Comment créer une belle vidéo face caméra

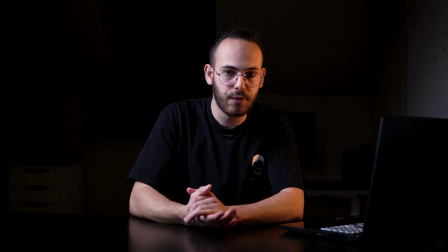Ok, comment créer une belle vidéo face cam comme tu peux voir ici, un truc assez professionnel avec de belles lumières, c'est exactement ce que je vais te montrer dans cette vidéo là.
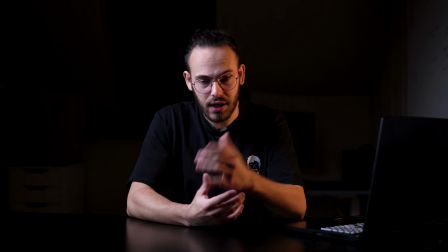Alors là tu vois, on est sur le résultat final de cette vidéo, mais d'abord je vais tout enlever,
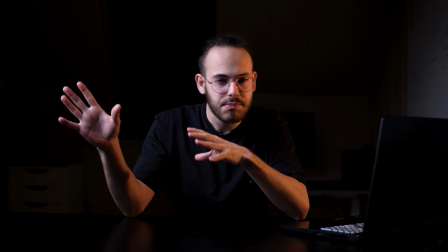puis je vais tout remettre et t'expliquer pourquoi je mets tel truc à tel angle là.
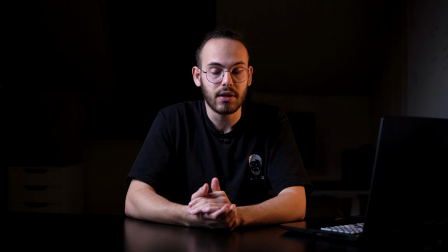Ça va être hyper facile pour toi, c'est juste, on va dire, un guide étape par étape à suivre. Donc voilà, on va directement partir. on va d'abord commencer par parler de la caméra,
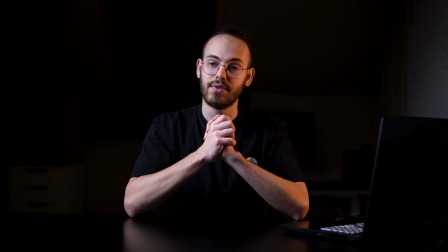de moi et du décor derrière c'est ça le plus intéressant, je vais rallumer toutes les lumières et tu vas voir que c'est finalement pas si beau que ça, tout ce qu'il y a derrière et te parler un peu de décor, là tu crois que c'est une belle table, un beau bureau etc
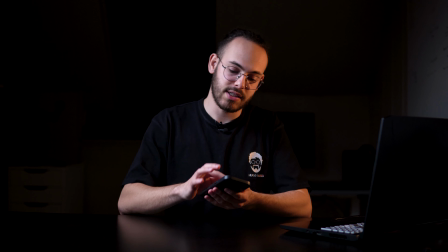je vais te filmer ça au téléphone en même temps et ça va être super marrant ok,
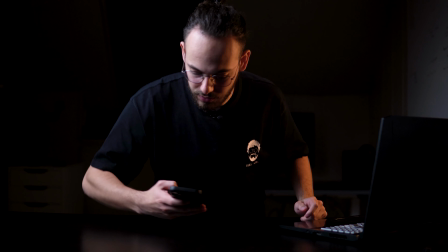alors on est parti,
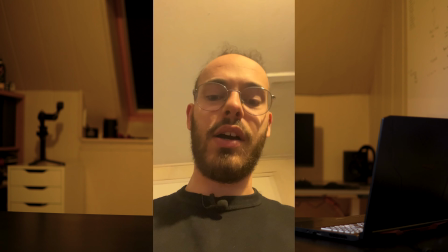je vais rallumer la lumière qu'il faut savoir qu'on est dans ma chambre là et en gros je peux pas tourner la caméra je vais éteindre le truc
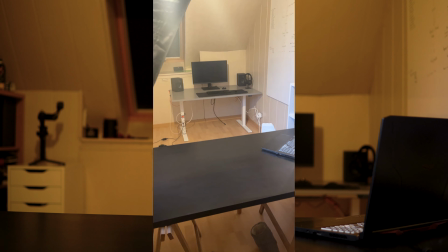hop tourner la caméra et voilà ce que ça rend alors tu vois la caméra c'est complètement différent en fait
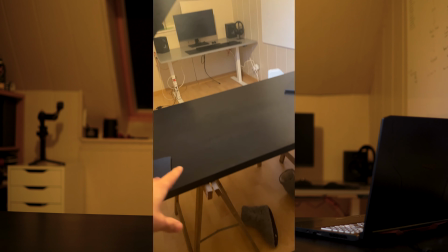déjà pour te parler de mon bureau tu as l'impression que c'est un beau bureau etc mais en dessous tu vois c'est des vieux échafaudages l'important
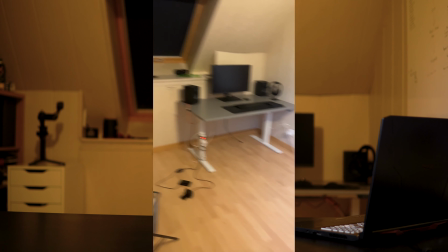c'est de créer un décor en fait un décor voilà je te montrer comment à quoi ça ressemble on a la key light ici
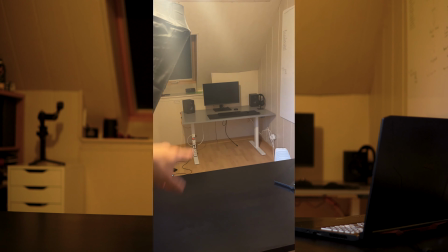une petite filles light sur le côté là bas et c'est tout après là bas c'est mon bureau de base j'ai caché quelques filets etc mais
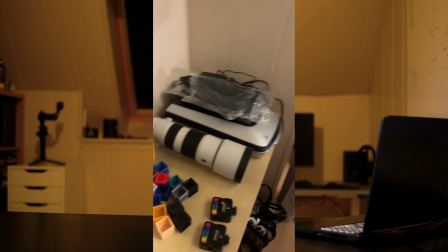sinon ça ressemble à ça et après derrière c'est le gros bordel j'ai du bazar partout et il ya des fils qui traînent de
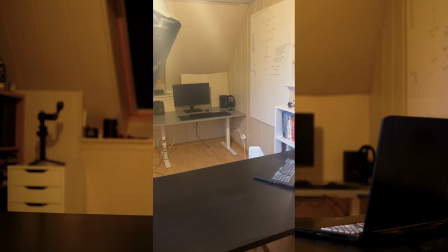partout et c'est comme ça mais l'important c'est ce qu'on voit là c'est ce qu'on voit sur la caméra principale ok
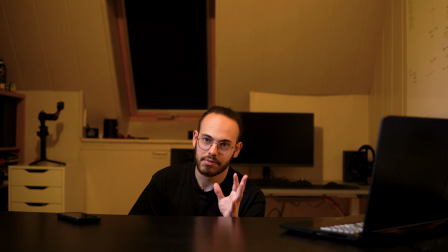donc là tu vois sans la lumière c'est n'importe quoi c'est pas beau en fait déjà la lumière elle est jaune derrière le décor en il est fait mais pas trop fait en même temps je pourrais faire mieux mais je me suis vu que je l'ai assombris tout à l'heure
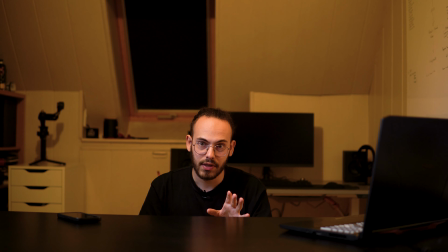on le voyait pas c'était pas un souci la première chose à faire c'est le décor c'est déjà où est-ce que toi tu
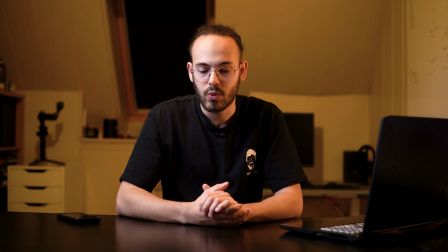vas te positionner moi j'ai choisi d'avoir une table en face de moi parce que c'était plus sympa je pouvais poser mes mains parce
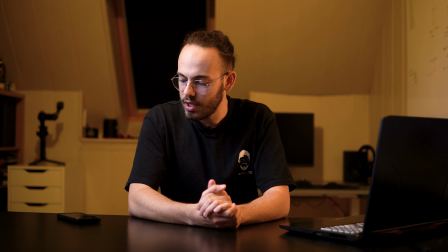que j'aurais marre d'être comme ça etc je peux poser mes mains et parler un peu plus librement avoir le pc à côté mais note et
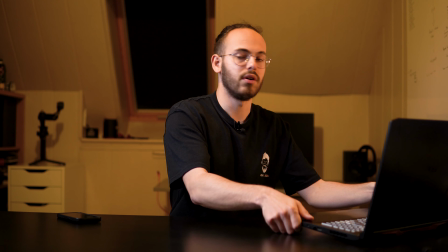c'est toujours un élément de décor et ça gage surtout tout ce qu'il ya derrière alors si je te l'enlève tu vois il
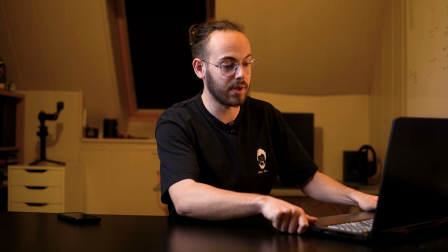y a encore des trucs derrière et ça les cache voilà c'est super malin ce genre de truc du coup avoir un beau décor derrière c'est quand
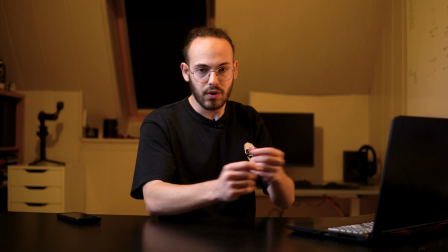même primordial qu'on le voit ou pas on y aura toujours un petit malin surtout qui a envie de regarder derrière
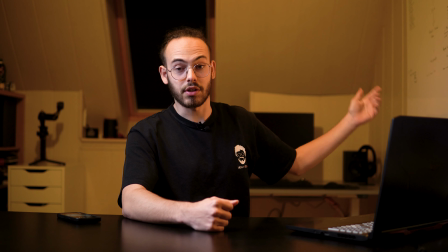si tu commences à voir des drapeaux bizarre moi tu vois j'ai un drapeau de la cgt chez moi si je le mets là ça va pas faire c'est pas beau
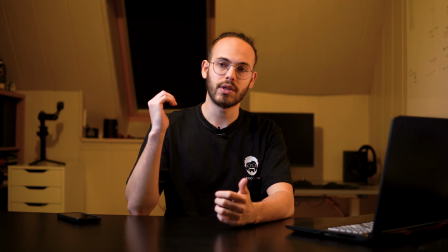donc il faut quand même bien ranger ou tu vois moi j'ai un bureau derrière qui est rangé nickel si je te le montre voilà
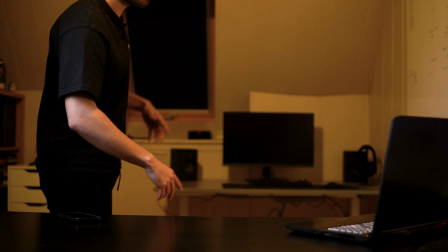il est rangé nickel c'est pas du comme ça là bas j'ai ce pc là avec un autre truc etc mais c'est ça se passe pas
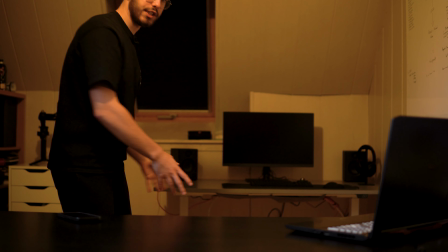comme ça donc la première chose à faire c'est ranger ce qu'il ya derrière créer un beau cadre pour que le
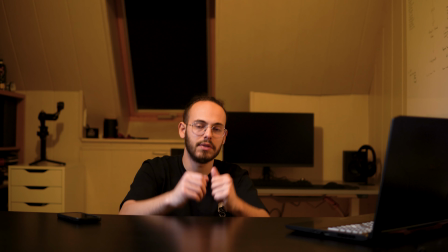fond ne dérange pas finalement la personne qui regarde la vidéo c'est le plus important pour commencer